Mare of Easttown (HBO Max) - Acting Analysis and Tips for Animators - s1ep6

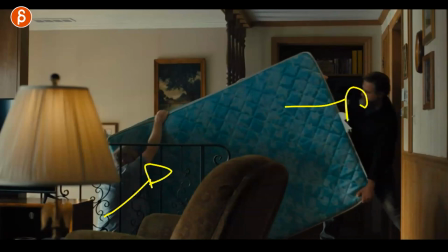245s
have a push you have a pull two different types of weight which is really cool and you end with this then cut to
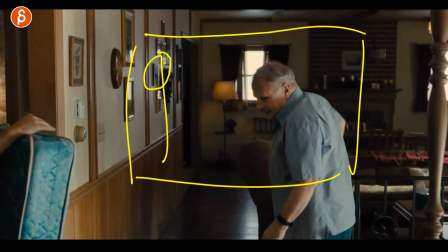253s
that and then we can also basically cut to something like this where maybe they're closer if they worry too much about the body mechanics because you've established already in this
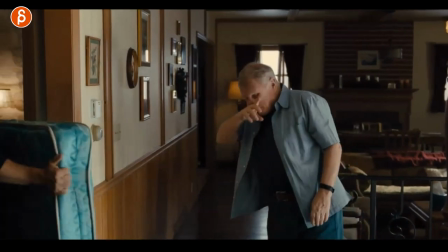261s
shot and now you can do your audio with the overriding thing of exhaustion they just carried this there's a lot of breathing and
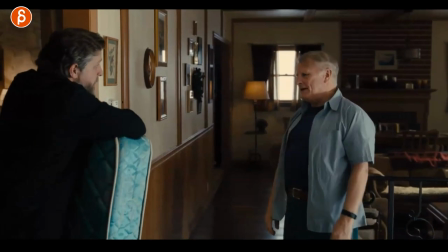269s
obviously you would have to find audio that's appropriate for that but all the breathing the exhale just the labored speaking part could be again an extra layer to your animation
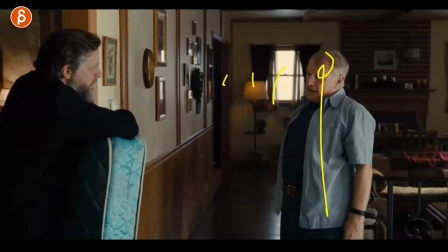278s
instead of just a character standing and delivering a line without any type of influence the influence in this term and in this
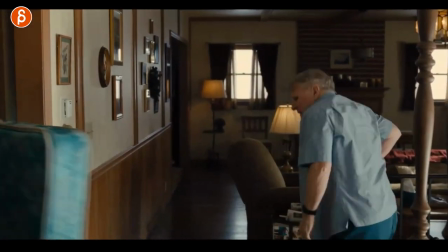284s
case is the exhaustion i think this could be again like a cool two-parter and this could be even for your demo reel i mean this would be a cool opening
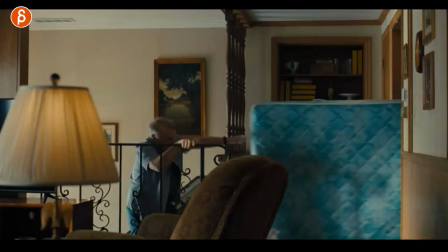291s
right off the bat you're showing weight and body mechanics and then straight after that you could go into a more close-up or mid-close-up
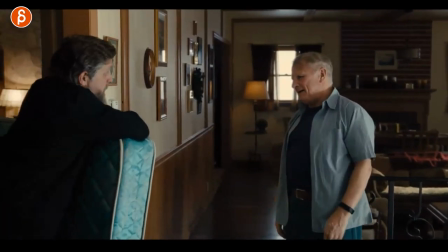299s
of lip sync dialogue so bam you cover two things right off the bat at the beginning of your reel this one i wanted to show just because
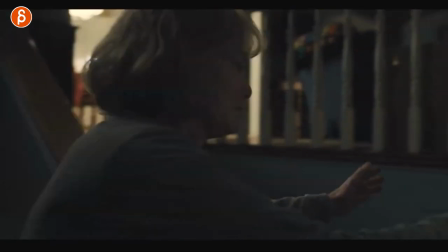306s
of the kind of emotional dissipation and this is kind of this section through there so Mare wanted to say something I don't want to spoil too much
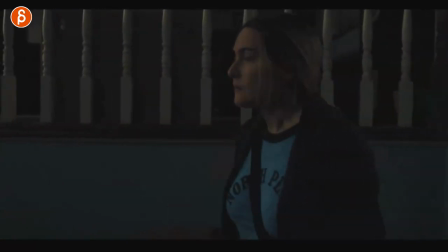314s
we're getting towards the end of the show here but she said something it didn't quite work she's exhausted mentally and emotionally exhausted the mom comes in
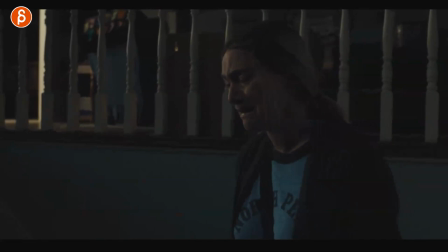322s
and asks how did it go and then she breaks down it was just it was horrible it's a really tough scene to watch as well and she is old and I
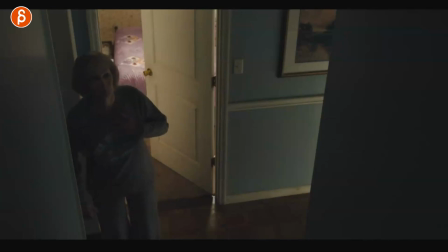329s
brought her up before in these analysis clips and she wants to get to her daughter and support her but she can't because
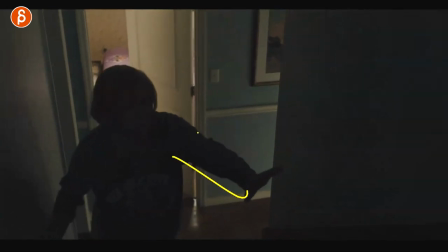336s
she's not the fastest anymore and I like this a it's kind of like it's dark,
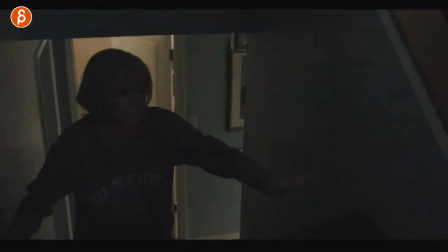340s
so she has to kind of check where am I going, and at the same time, it's also, I want to get to you faster than I can,
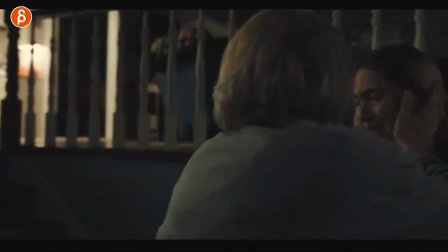347s
because I want to hug you, I want to support you, I want to give you that emotional support, and you can see that right there, and I like that as that moment of, it's not just,
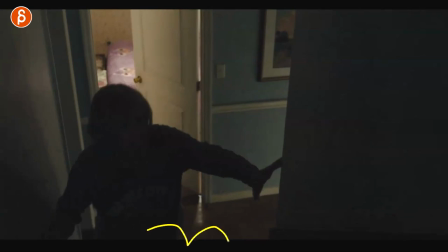356s
again, breaking down in pure animation sense of mechanics, of going upstairs, that's complicated to animate, and these are,
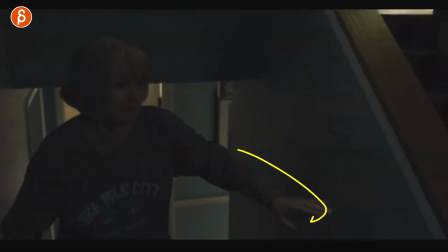362s
you know, in terms of the character with age, so you have the arm out for balance you have the arm up for visibility because it's dark and the emotional thing of i want to get
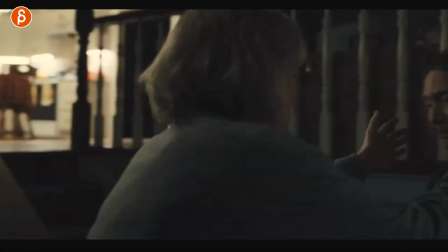371s
to you as fast as i can i'm really trying because i want to support you and i like that as the anticipation to this and then they
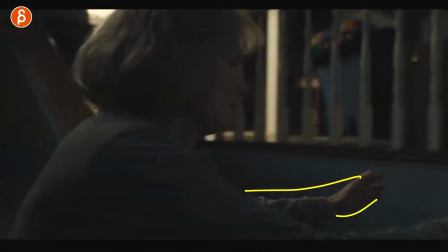378s
reunite and then they hug and it's an emotional scene so to me these are all extra real cool layers and also in terms of a complicated
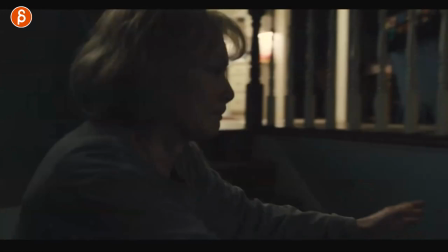385s
shot again you're going from a flat surface to a change of elevation with stairs and then into that speaking of body language there is this so
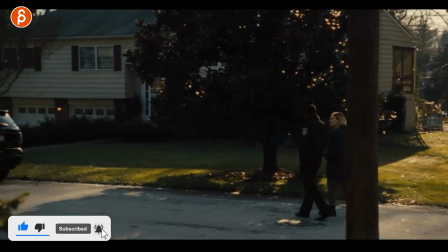393s
she does not work for the police anymore spoilers and you can see in the walk it's fairly relaxed he gives her an update on what's going on
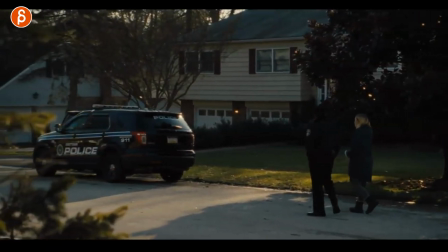401s
and not that she doesn't care but it's like you know she tells him i don't really work for you anymore and it's this scene
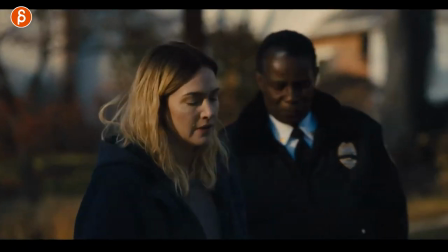406s
here you can see it's a very you know slow walk there's nothing huge going on she looks down
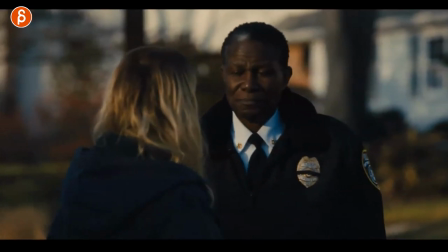412s
fairly relaxed in their sidesteps and like come on i don't work for you anymore and then he
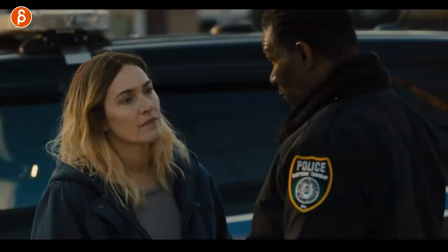417s
says well I fired the guy or let the guy go that replaced you and now look at her reaction